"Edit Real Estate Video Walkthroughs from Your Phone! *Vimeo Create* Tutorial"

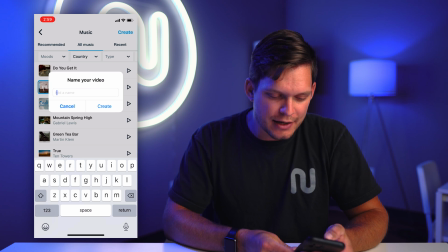[4:18]
Sweet, that's a great song. So next, you're gonna wanna name your video. I normally just copy and paste in the address of the piece of real estate.
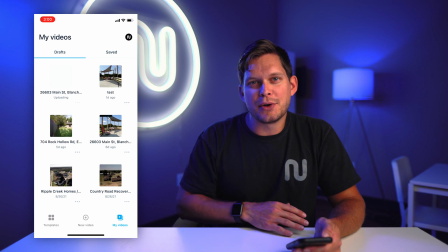[4:28]
Hit Create, and now it's gonna upload all of this footage to Vimeo,
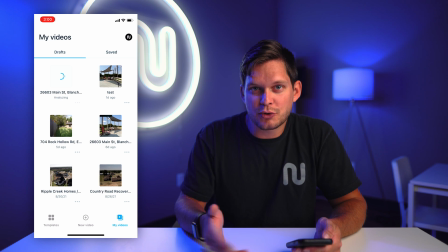[4:32]
and it's gonna analyze, process, and create the initial edit of the video.
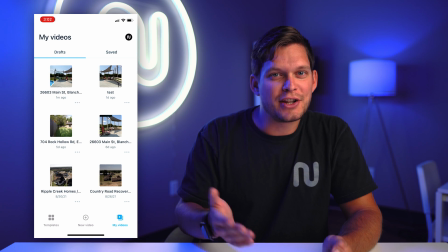[4:37]
This'll only take a few minutes. Now the render's finished, it only took about a minute, so in roughly three to five minutes,
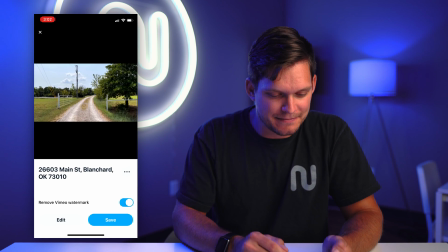[4:44]
we're ready to preview the edit so
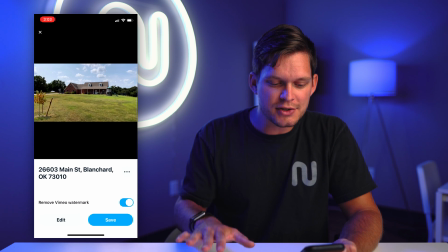[4:52]
I like to go ahead and just watch the video through see if there's any changes we should make to the video
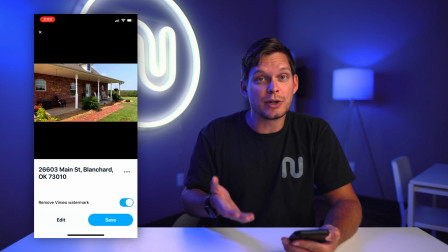[4:57]
already the edit is coming together really nice you
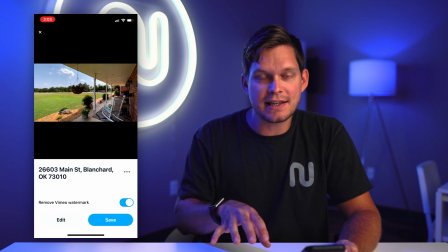[5:03]
know what I love about Vimeo create is it actually syncs up all of your footage to the beat and the tempo of the
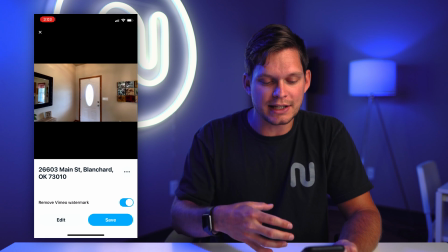[5:10]
music so it's cut together really nice let's
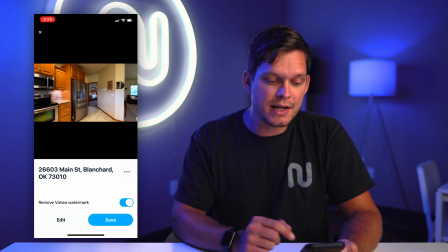[5:18]
take a look at how long okay so I made the video three minutes and 34 seconds you know that's really not bad for
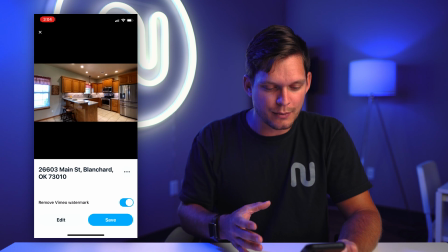[5:25]
a video walkthrough normally i'd want to shoot in that two to three minute range but we can always reduce footage at the
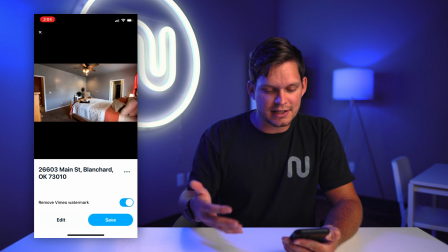[5:32]
end of the edit if we think it just takes a little bit too long to get through the video
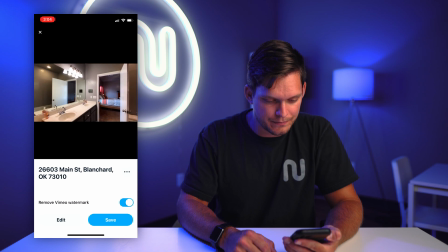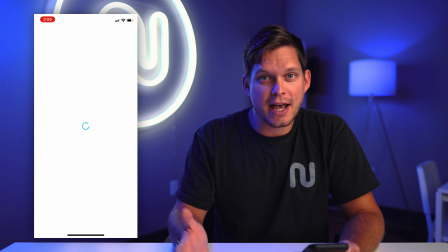[5:50]
man that was a really good edit and there's really not much we have to do the next step is we're going to jump in and actually delete
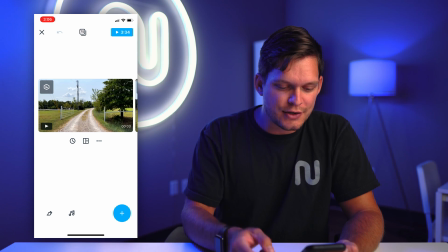[5:58]
a couple clips that i thought are just unneeded for this video so you click on edit and then you click on the your clip number and
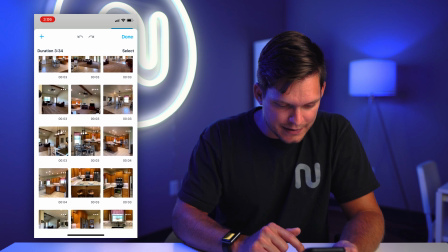[6:06]
the top center and you can actually modify and delete clips so there was one shot i thought was just kind of unneeded here in the
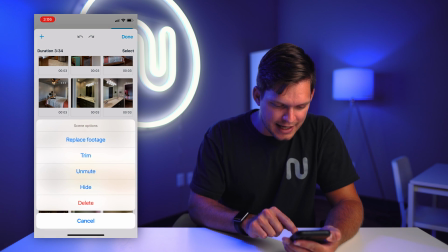[6:14]
master bathroom so i'm just going to click that and delete that shot there was a
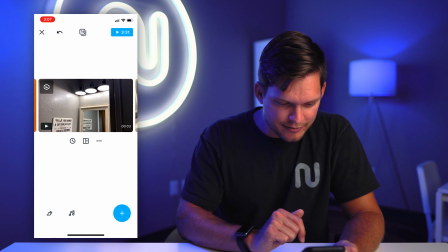[6:19]
shot here in this half bath and i thought i wanted it to
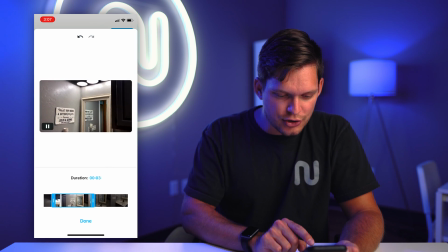[6:23]
line up differently so if you click the little clock symbol you can actually drag and reorder where you want the clip to start
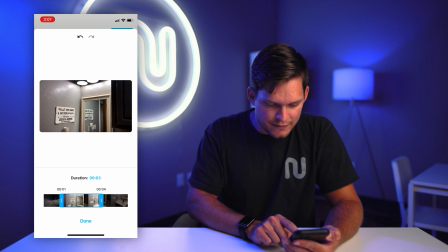[6:30]
and end so i wanted it to see just a little bit more of this sink area so I'm going to drag it to the left just so we can see a bit more of the sink in that shot. Click done. Go back to all the clips together.
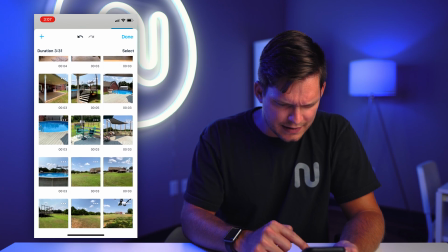[6:42]
There was one other clip of the backyard I just thought was unnecessary so I'm going to go back through and find that clip.
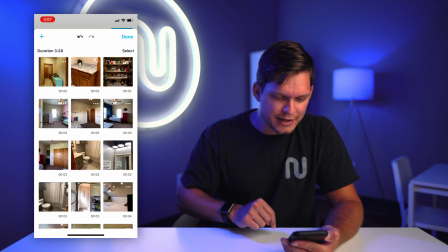[6:49]
Here we go. It was this one. I just thought it was a little bit redundant. Perfect. Now we've made all of our modifications to how the flow of the video goes.
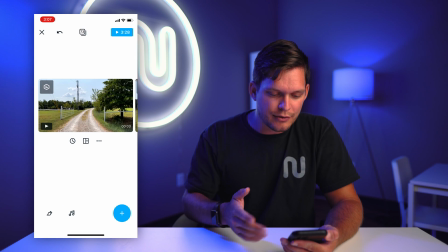[6:57]
Now let's add our bumpers. So I like to throw our bumpers at the first clip that you see.
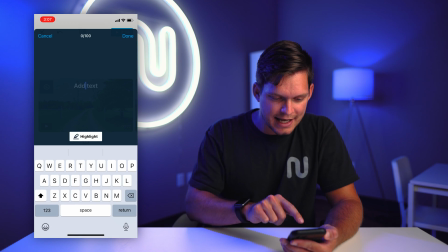[7:02]
So click plus button and add text. Paste in the address of that home. I like to make it where the street is on top and the city is down below. I'm gonna add street into the title here, just so they're more even, click done.
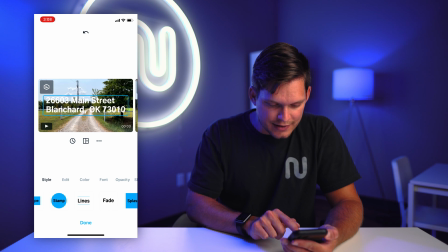[7:18]
And now you can add all these different styles. I really liked the one that's titled the lines.
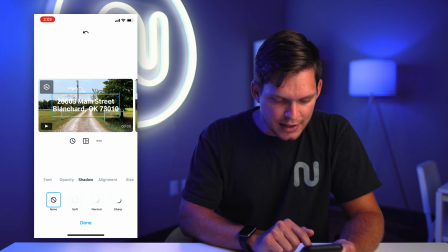[7:22]
Now we need to go to alignment and make it center. and I do like to add the soft drop shadow to add a little bit of
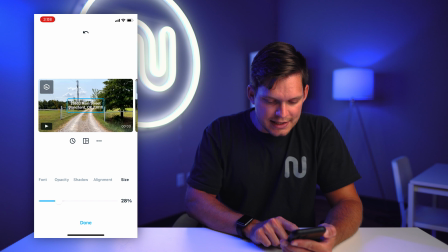[7:30]
dimension to it and then size I like bringing it down to about 25% and putting in the center of the screen.
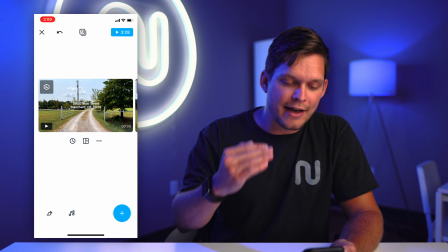[7:38]
So now you've got your address real estate agents they love having their name and their branding and their brokerage on their videos
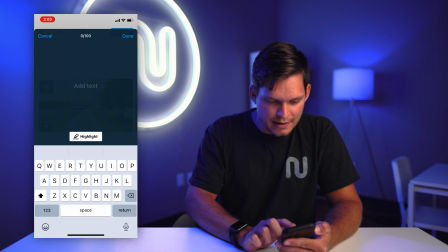[7:45]
let's go ahead and add their name select text and add the name of whoever the real estate agent is.
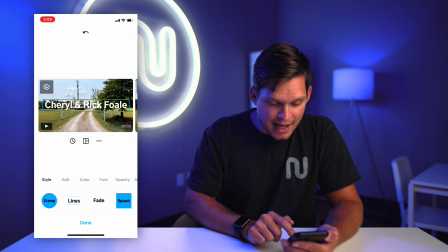[7:52]
Click done. I really like fade. So you select fade and then shadow, put your soft shadow so everything matches and go to size and bring it down to 25%. So everything is matching in the same general size. Then you just simply click and drag it up to its position.